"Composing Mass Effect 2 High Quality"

You know, slowly but surely, the product that was being developed and the creativity that was going on was remarkable. And the projects that we were getting in television were actually at the time were slimming down and they were not as interesting.
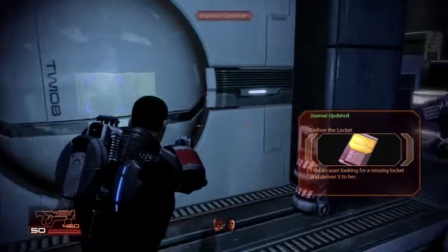271s
This was really going to be a team approach because there was going to be so much. I mean, it turned out, I think it's somewhere in the vicinity of 180 minutes of music, over 700 assets.
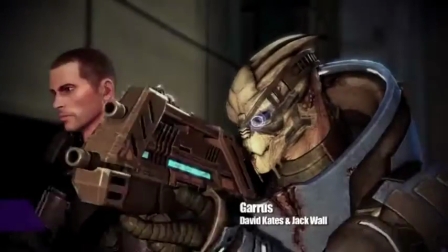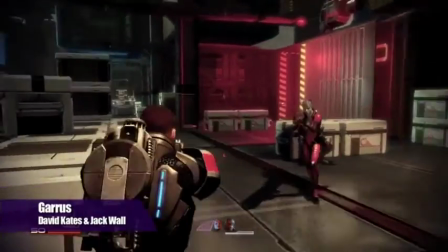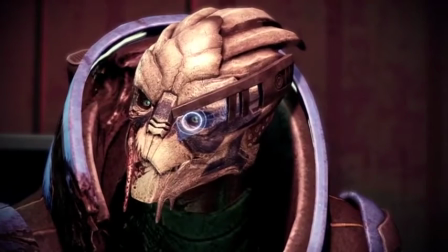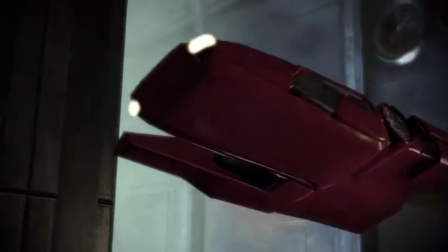301s
So, you know, when he gave me, you know, Garrus, I was like, oh, God, how, you know, what an honor.
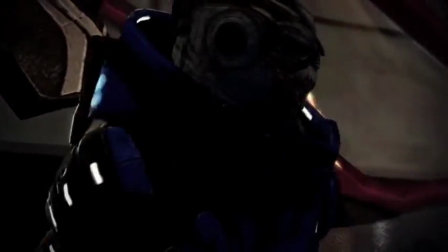310s
I mean, what a great character to, you know, to develop. I intentionally wanted to bring to Garrus a human element almost,
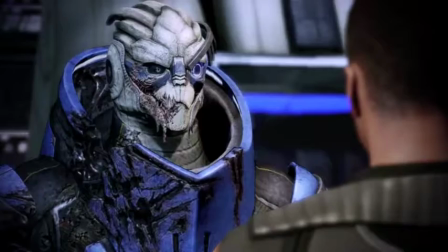319s
a sense of emotion to him, that he's motivated by something greater than just battle.
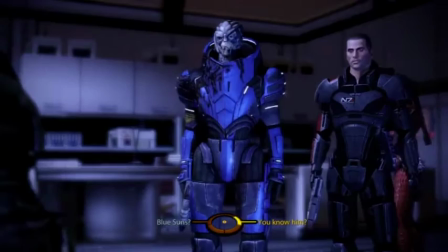326s
He's so tormented by his nature to do war and his overall desire for healing and for justice.
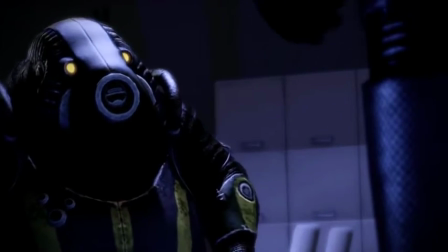335s
So I had an opportunity when I was creating the thematic ideas for Garrus to try to create that conflict in him. Tried to bring in some of the elements of Tron.
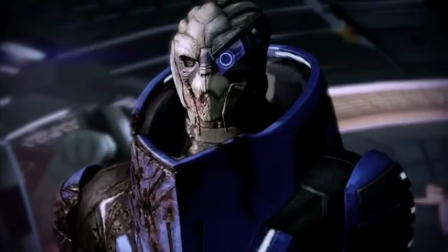346s
I know on Garrus' level, the way that I structured my chord vocabulary was very similar to Wendy Carlos' language in Tron. I wanted to kind of try to tie those elements, but just as a little bit of a flavor to it.
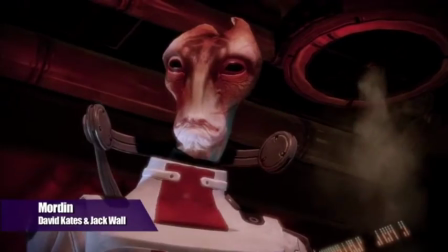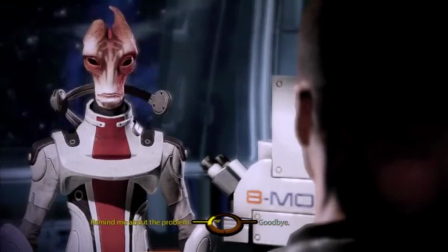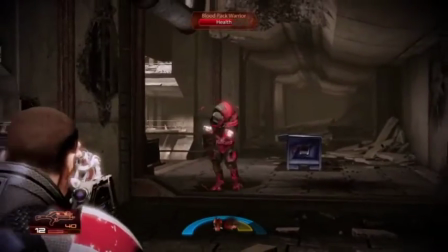When Morden popped into the picture, it was clear that Morden was going to be, on some level, a little bit of the comic relief element in the game.
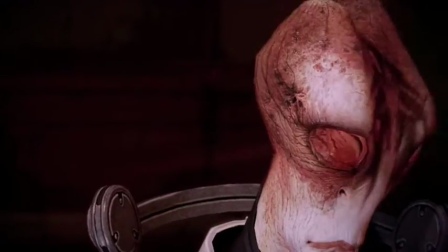396s
He definitely has that quality of being quirky, a little bit disorganized, definitely cerebral overthinking.
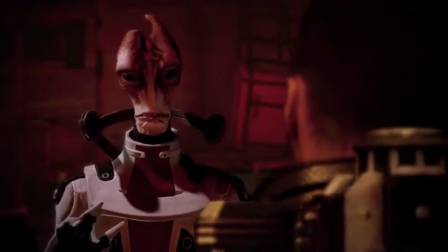415s For a doctor, you're awfully calm about taking out a group of mercs. Wasn't always a doctor. Some work with Salarian Special Tasks Group can handle myself.
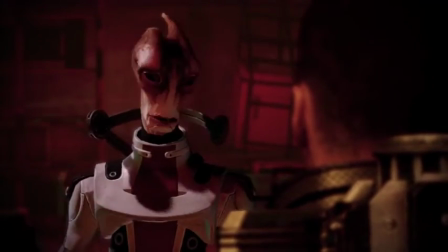422s Advantage of being Solarian. Turins, Krogan, Vulture, all obvious threats. Never see me coming.
So Morden really was one of the most fascinating levels to do. And it's really one of the more electronic levels.
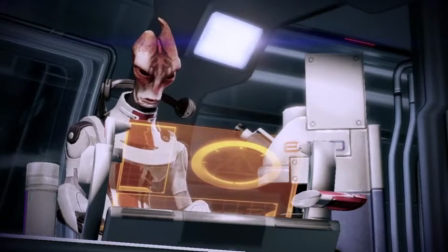439s
We used Arturia Analog Factory a lot in that one.
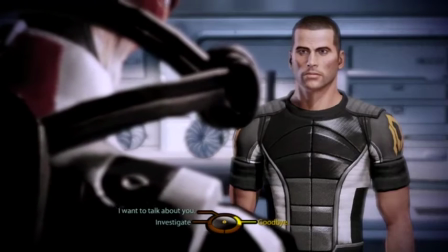446s
So there were a lot of Moog elements in there. There were lots of CS80 sounds. Lots of early retro synthesizer qualities with the modulation wheel, you know, kind of half up so that there was a lot of, you know, tremolos and things like that going on. And also,
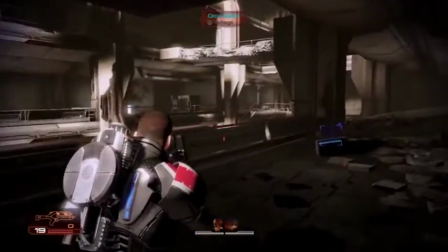466s
you know, I created a lot of counterpoint elements in my composition so that they would kind of overlap each other and create, you know, a texture. It was a fascinating, fascinating level.